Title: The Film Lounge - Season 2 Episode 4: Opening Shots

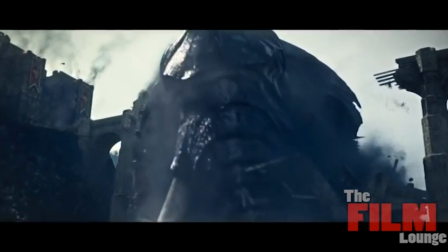22s
Hi, my name is Chris, and welcome to the Film Lounge, a web series that explores some of the basic techniques and approaches of modern cinema.
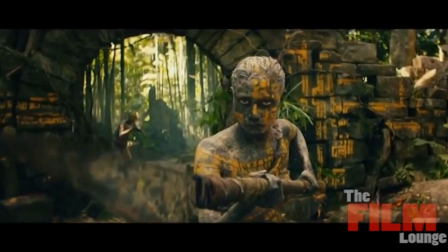29s
In this new season, we are looking at the building and constructing of your own film.
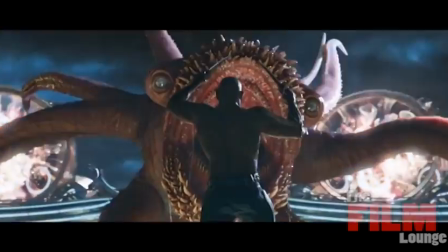34s
In this episode, we shall be looking at ways to create the perfect opening shot.
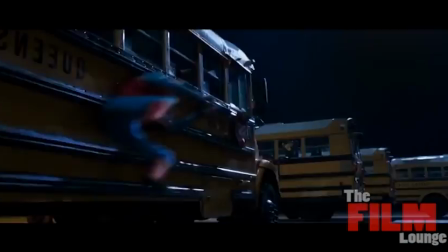38s
But before we do that, let's look at how Hollywood loves to do a prologue.
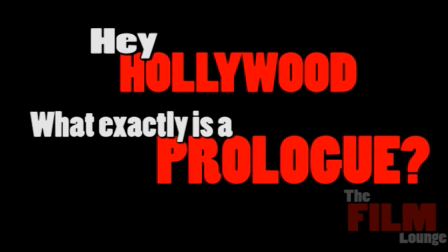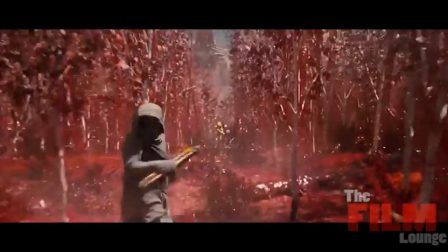49s
Now, a prologue is like a short film that precedes the rest of the movie. You'll have seen prologues in Christopher Nolan's Dark Knight and The Dark Knight Rises.
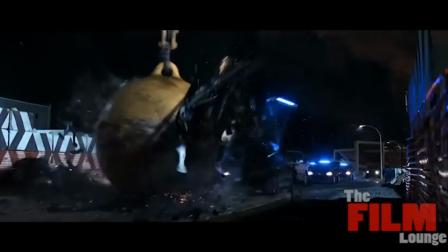57s
The Fast and Furious films have been doing these for the last few movies, along with the new Star Trek films.
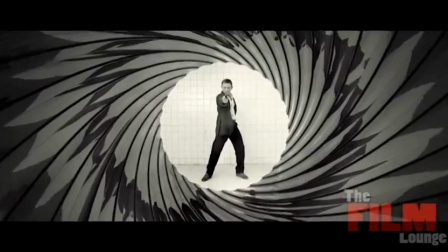62s
Of course, no film series does the prologue better than the James Bond series.
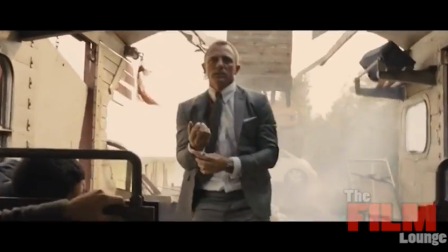67s
The Bond films always begin with the tail end of Bond's current mission or side mission.
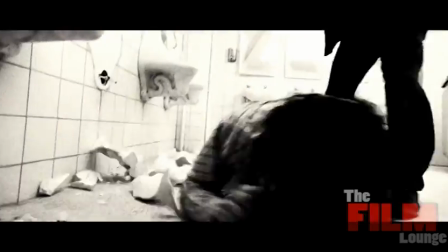72s
The scene has a clear beginning, middle, and end, and there's action, tension, and adventure all in the opening few minutes of the film.
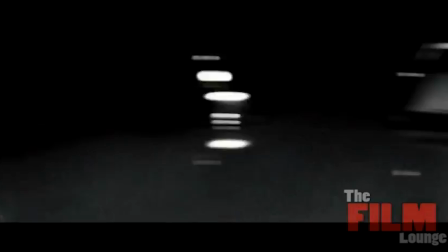81s
But ultimately, it's like its own mini-film.
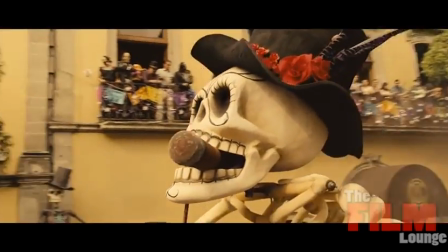84s
Bond movies will open with the 007 musical cue of trumpets, and then we will find ourselves in either an exotic or high-end location, where Bond will enter and ultimately disrupt the established order of his surroundings.
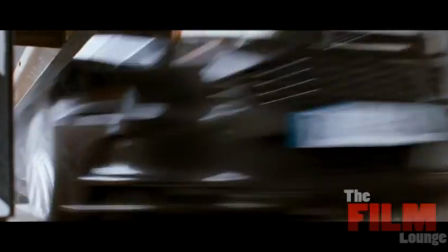96s
This can mean a foot chase, car chase, bike chase, boat chase, sometimes all of these things in one.
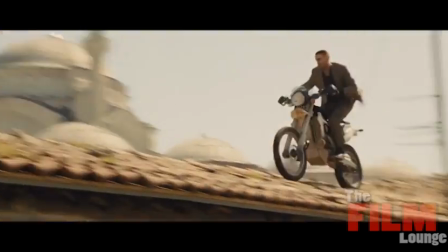101s
He might be smashing into things, smashing through things, or just blowing things up.
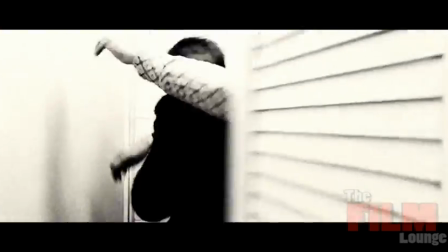106s
Regardless of circumstances, these prologues exist to remind longtime fans of what a badass James Bond is,
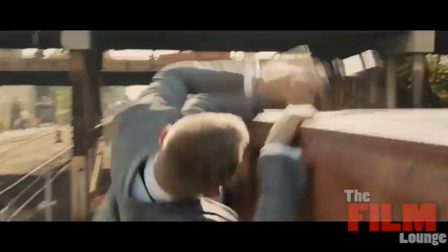112s
and new fans to the series of how the character likes to operate.
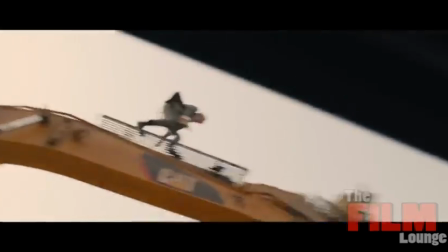115s
At the end of the day, a prologue sets the tone for a movie, and in the case of James Bond films,
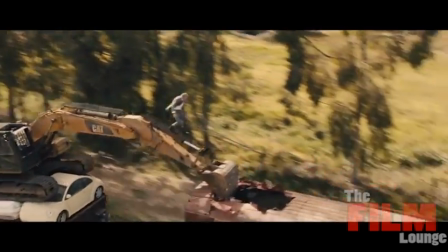121s
sometimes the budget for just a prologue could fund several smaller independent films.
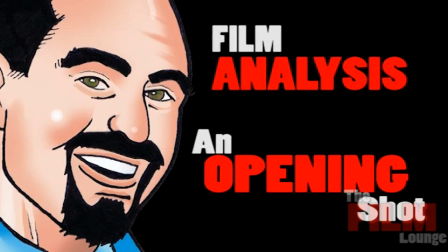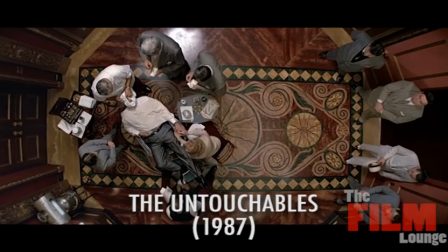133s
So, when creating your film, it's always important to consider your first shot.
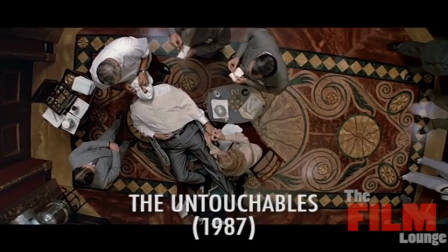137s
It will be the first thing your audience sees, and it serves to set the mood and tone of your film.
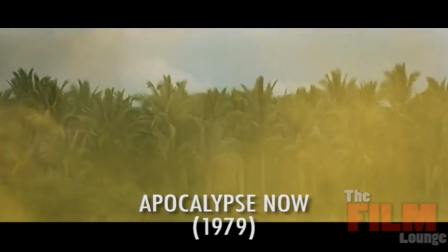143s
Classic movies like Apocalypse Now can open with some beautiful scenery of lush vegetation,
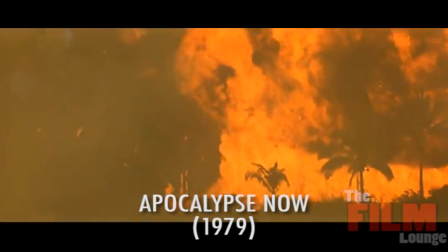148s
only to be destroyed in a ball of fire, setting a tone of war, death, and destruction that is to come later.
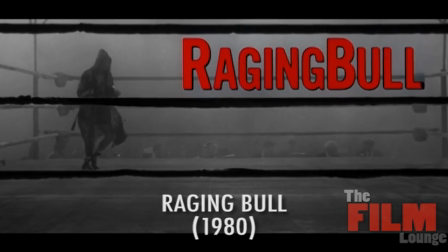154s
Or, there is the beautifully poetic imagery of Martin Scorsese's Raging Bull, where we see slow-motion shadowboxing in a darkly lit ring.
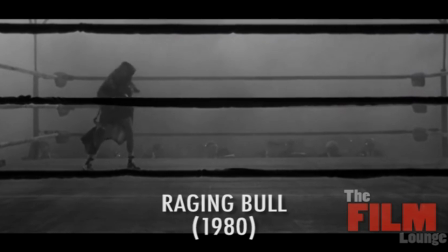162s
Such a powerfully beautiful opening shot shows us just how tragic a story we are about to witness of the once real-life boxer, Jake LaMotta.
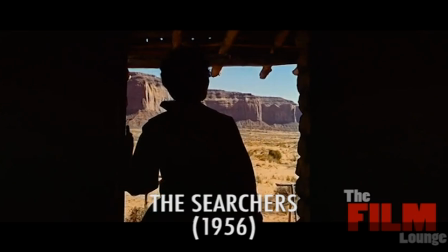171s
Of course, the cowboy classic The Searchers establishes the world of the Western by beginning in darkness and then revealing the world of the film by opening a door,
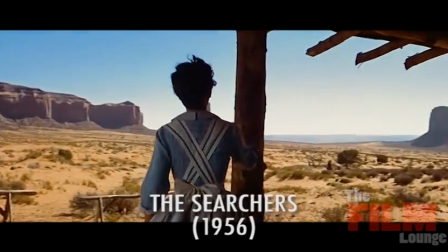179s
and taking us through that door and into the open expanse of the wild frontier to reveal our hero approaching the audience.
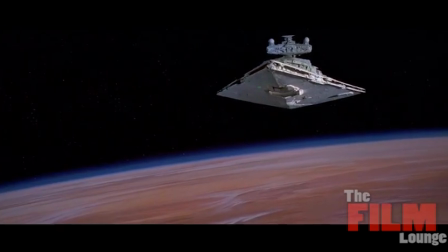187s
Of course, no film better encapsulates the perfect opening shot than the original Star Wars movie, all the way back in 1977.
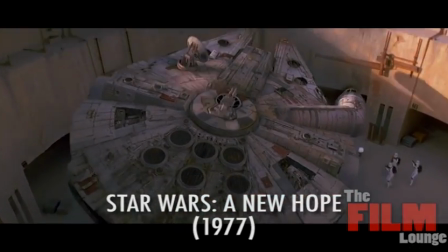196s
Now look, I'm not going to labor on what Star Wars is. I'm pretty sure everyone knows what Star Wars is.
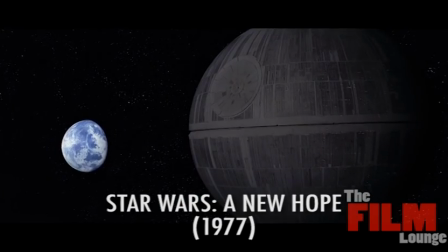202s
It's a famous tale of a young boy joining a rebellion to fight a galactic empire, saving a princess who he doesn't realize is his sister,
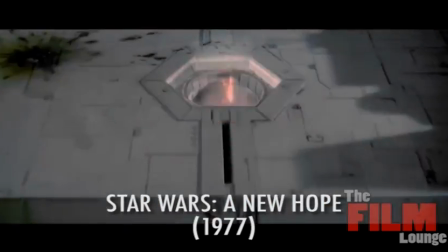210s
and blowing up a planet-destroying superstation because someone forgot to cover up an exhaust shaft.
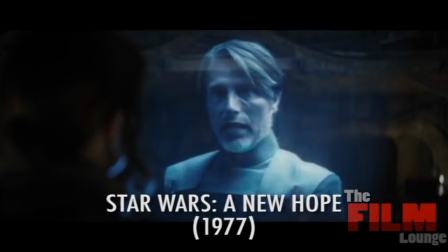215s
Or did they? Of course, if you've watched Rogue One, then you know that wasn't an accident.
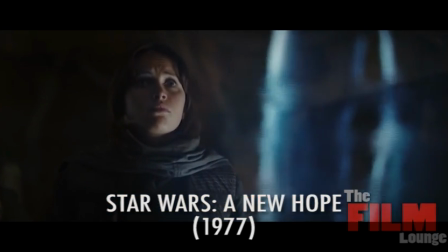220s
But anyway, look, you know what? I'm getting sidetracked.
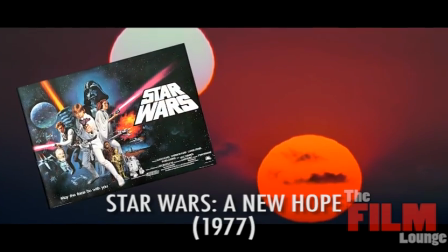223s
Star Wars became a pop cultural phenomenon that spawned a multi-billion-dollar franchise and merchandising behemoth.
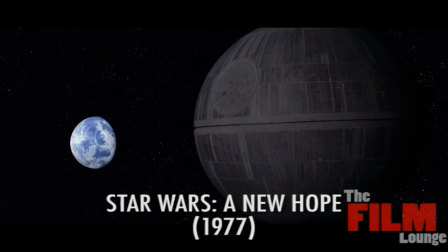231s
However, back in 1977, no studio wanted to touch the series.
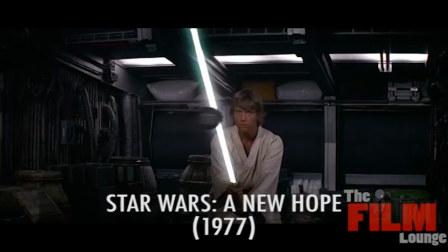235s
And why would they? It was a massive science fiction epic that was being sold as a 9-part saga,
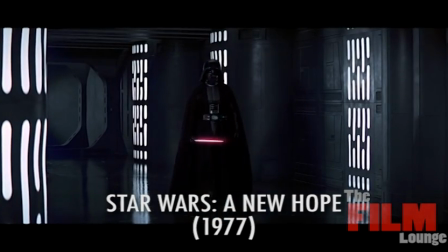241s
written by a relatively unknown director who hadn't produced anything that really warranted such a big risk.
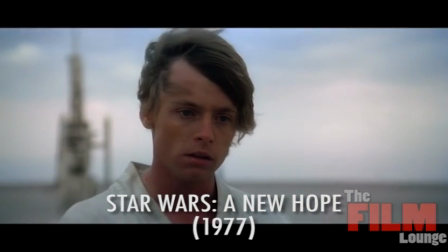248s
Rejected by every studio, Lucas eventually made a deal with 20th Century Fox, who only agreed to make the 4th film in his planned series.
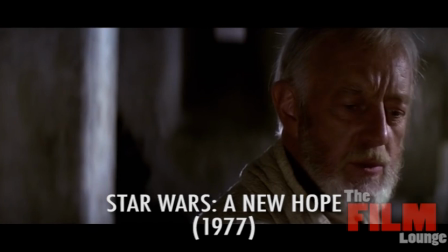256s
Lucas accepted their offer, but was smart enough to ask for the merchandising and licensing rights, which included future sequels.
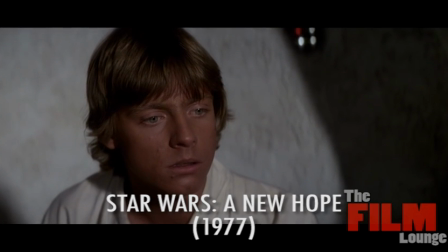263s
20th Century Fox agreed to this deal because they didn't see it being such a success.